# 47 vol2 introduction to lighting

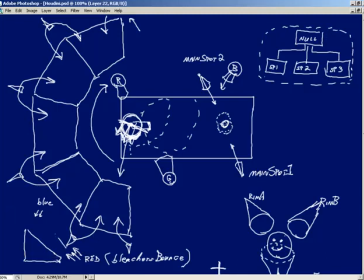(28:48)
Again, side view over here, a distance light giving us a red illumination going up to simulate some bounce light. Again, very subtle. It's just bounce light. And then coming from above, another distant light that's giving us a bluish gray fill on all of our characters so that we don't end up with the tops of their heads being all black.
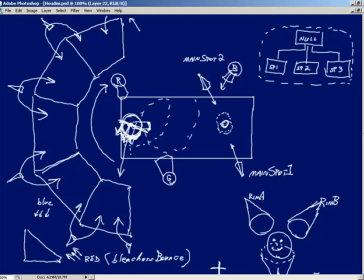(29:06)
That would not be good. We know that spot on, or straight on if you will, the way that we're getting the illumination on our characters is through a distant light that is being controlled by the camera there at the center, our shot 01 camera. So that as shot 01 pans around the audience, that distant light will follow along with us,
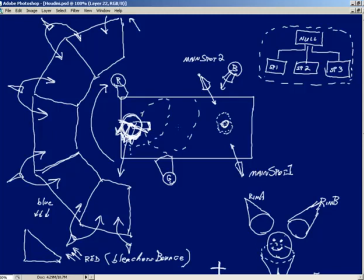(29:25)
giving us kind of a headlight type effect as if we had mounted headlights onto our camera. So that provides our front illumination. We'll be leaving the color on that light white so that we can control that in post. And then finally, we thought it would be really nice to have rim lighting on our audience.
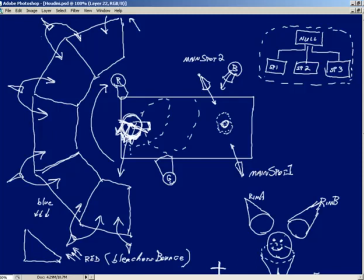(29:41)
And we saw that the way we would go about doing that is by putting the spotlights back behind our stadium, right at the division point for each of our columns. But the interesting problem that we had was that we needed to isolate geometry and lights,
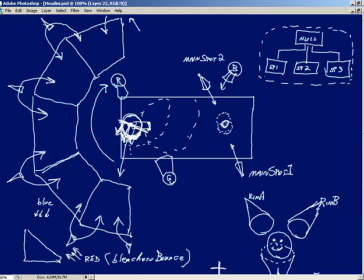(29:59)
because once again, this guy way over here, casting light all the way over here, not a good thing. We don't want a rim light providing frontal light to another character. And so the way we're going to do this is to take our geometry and render it out, render our geometry out.
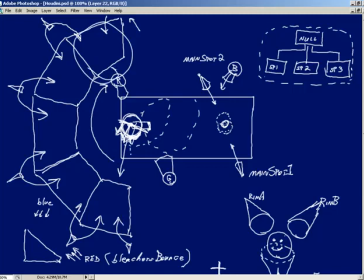(30:15)
Basically, we're going to break our geometry out so that we're no longer dealing with the large audience asset. We now have very specific geometry that we can bring back in and say, all right, that guy is going to be only controlled by that spotlight and this spotlight over here. So even though it's going to look the same, two things are going to happen.
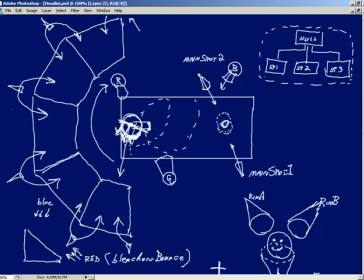(30:32)
One, we can use light linking to control what lights will strike it, which is going to work perfect for us with all of our back rim lights. And second, we're going to get much quicker feedback in our viewport because we no longer have to pump a bunch of data through the bleachers asset.
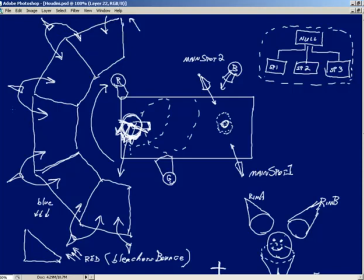(30:47)
Steve, is there anything else that you would like to add? Yeah, I'd really quickly like to talk about shadows. Okay, sounds good. Very, very quickly. The lights that are going to have shadows are going to be our main spotlights, our secondary spotlights, and the top light for the audience. And why those lights and none of the other lights? Well, it makes sense for our main spotlights to cast shadows because they're the key lights for our scene.
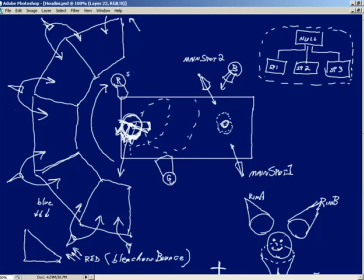(31:06)
They are the most important lights. The secondary spotlights, they're also, if they were to cast shadows, they're going to give us some interesting shadows cast with the pool and the ladder. So they're going to add to the artistic effect of seeing all these shadows coming from different directions on our stage. Things like the character rig, however, and the rim lights on the audience,
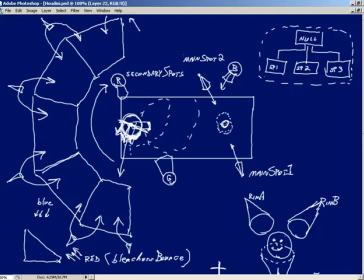(31:24)
it doesn't make sense for those to have shadows because they're artistic lights to help bring out certain areas of the character and not so much physical lights that exist in our scene. Right. Now, I did want to add the shadows on our top light for the audience, that blue directional light for the audience,
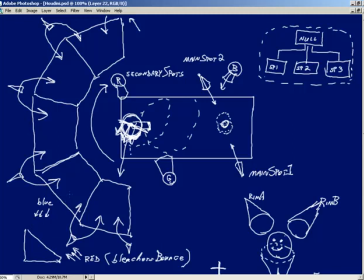(31:40)
because of the fact that that gives us the ability to basically make sure that the audience look like they're sitting on the benches, because we're going to get shadows cast underneath each of the audience members. So that's why our main spots, our secondary spots, and that top-down light will have shadows and all the other lights will not.
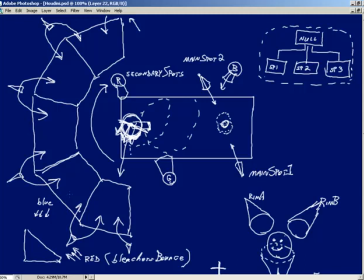(31:56)
Okay, excellent. Cool. Outside of that, nothing else I'd like to add, no. All right, fantastic. Well, over the next few videos, we will be putting this together. And with that, that is going to wrap up this whiteboarding lesson. Thanks a lot.